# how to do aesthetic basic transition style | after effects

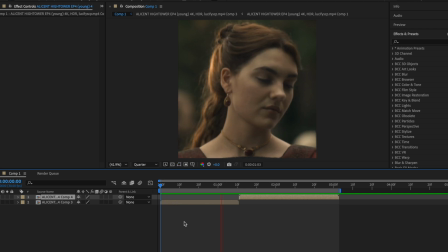4:12 So that's what I'm gonna teach you first. I have two clips here of Allison Hightower as our mannequin because she's gorgeous,
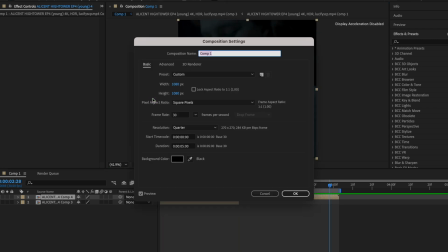4:19 and if you're curious as to what the composition settings are, it's 30 FPS and the width and the height is 1080 by 1080.
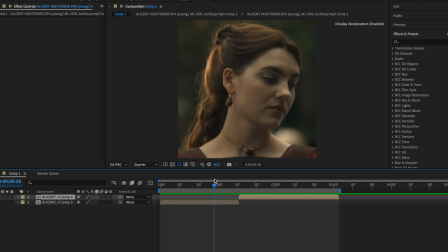4:27 If I'm doing these type of transition edits, I'm always using 30 FPS, especially for live action shows. And for games, if I'm editing like Ellie Williams with transitions, I'll do 23.976 FPS if you're curious.
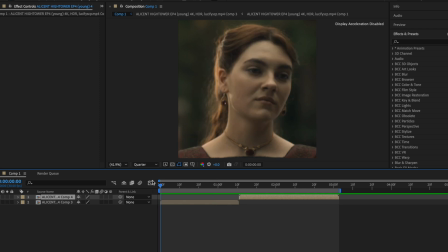4:41 And for TikTok, it's always gonna be 60 FPS. First, we're gonna do the base of my edit. No transitions, no nothing yet going on, just the base. First thing I add, of course, is brightness and contrast. best. So sometimes people use exposure, but for, I'm going to show you the difference actually, so you can make a bit more sense of it.
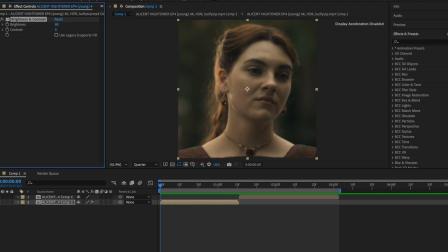5:00 But with the brightness, I usually do between 80 and 100. I like the brightness and contrast better than the exposure because I think that it gives a little bit of a angelic, dreamy look versus, I'll show you with the exposure really quick. I'll turn this off. The exposure at 2, you know, it's just a bit different than the brightness and contrast.
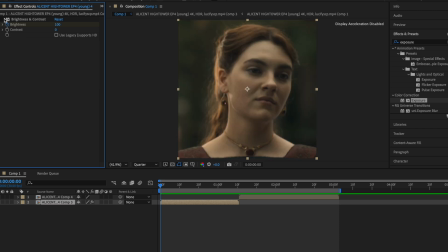5:25 I don't know if you can tell. So pick which one you want to use, but I'm going to use brightness and contrast. BCC Lens Blur OBS. You have to be very careful when you use this because it can look blurry and the clips cannot look viewable. So you have to be careful when you use lens blur. Now you may be wondering, this is not a TikTok edit, why are you using this? Once again, it just seems extra smooth to me and I personally like it. So I usually do the iris scale between 13 and 20, but for my last edit I did 13 and I liked how that looked. I used the gamma as 100 and I don't mess with this. You can change the fast to sharper, but I usually leave it at fast because I don't really know the difference. And then your first keyframe is going to be 13 and then you go to the end and I make it 0.
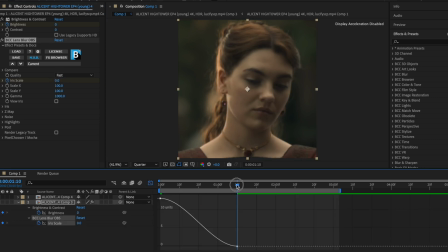6:14 Then I'm going to keyframe it. You want the keyframe to be very sharp because once again we want to be able to see the clip.
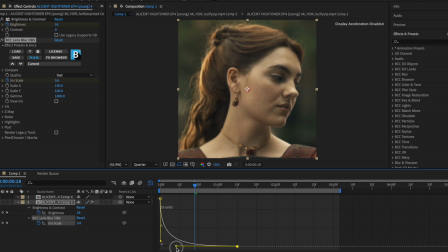6:21 So I'm going to do the first, I call them sticks, about there, and the second stick about here. And so sometimes it'll be too fast for me, so I'll make it go out a little bit, and that's what we've got. Next is gonna be, I'm gonna push T on my keyboard and I'm gonna do the opacity.
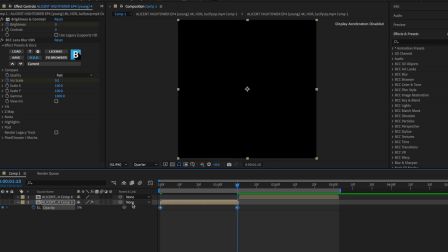6:44 I'm gonna make the first key from 100 and then the next one 0. This is just simple stuff you already know, but once again this is my base.
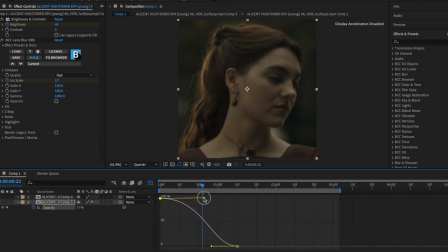6:50 And I like to do this stick, it's gonna go a bit out and down, and then the second stick is gonna go up and a bit under the first one that we did.
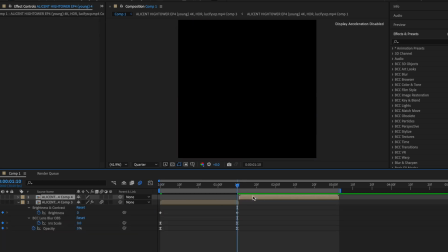7:01 I copy and paste all that, and once again this is my base, so it's gonna go on all of my clips. So this is gonna be the base for all of our clips,
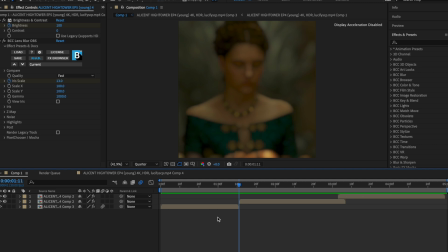7:15 and I think it looks pretty nice. Now that I have a base, I'm gonna show you how I would do the transitions. So I like for them to be flowy, so I have the same clip here twice, and I'm gonna show you what we're gonna do with that. But first things first, what we're gonna do is work with the first. So I use blur mo curves. One thing that I learned is that you can change the shutter duration to 1.2, between 1.5.
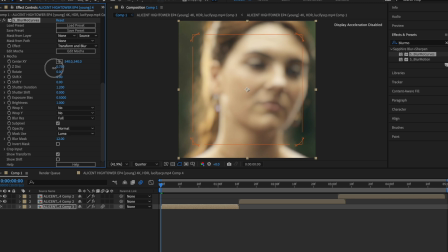7:40 I don't really know what I like. Sometimes I just keep it at 1. It just depends on the type of day.
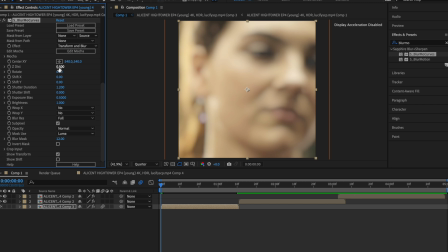7:44 But for the Z disk, because we're new to zoom out, is going to be 0.500, and then that's the first keyframe,
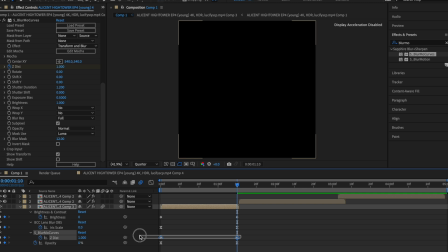7:51 and at the end we're gonna put it back to 1, and then we're gonna highlight in easy ease and then go to the graph.
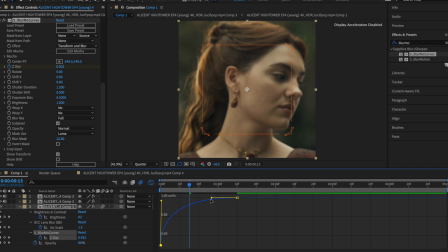7:57 Then we're gonna make our graph, and it's just a zoom out, so we're gonna make it like that.
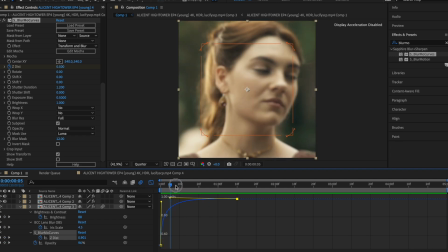8:05 Sometimes it can be not deep enough for me, it just kind of comes out at her face.
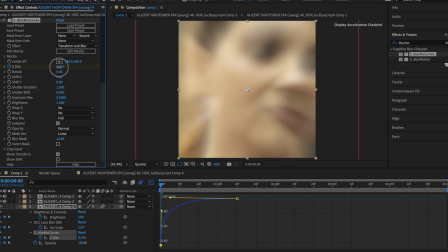8:12 So if that happens, you can zoom it in a bit more.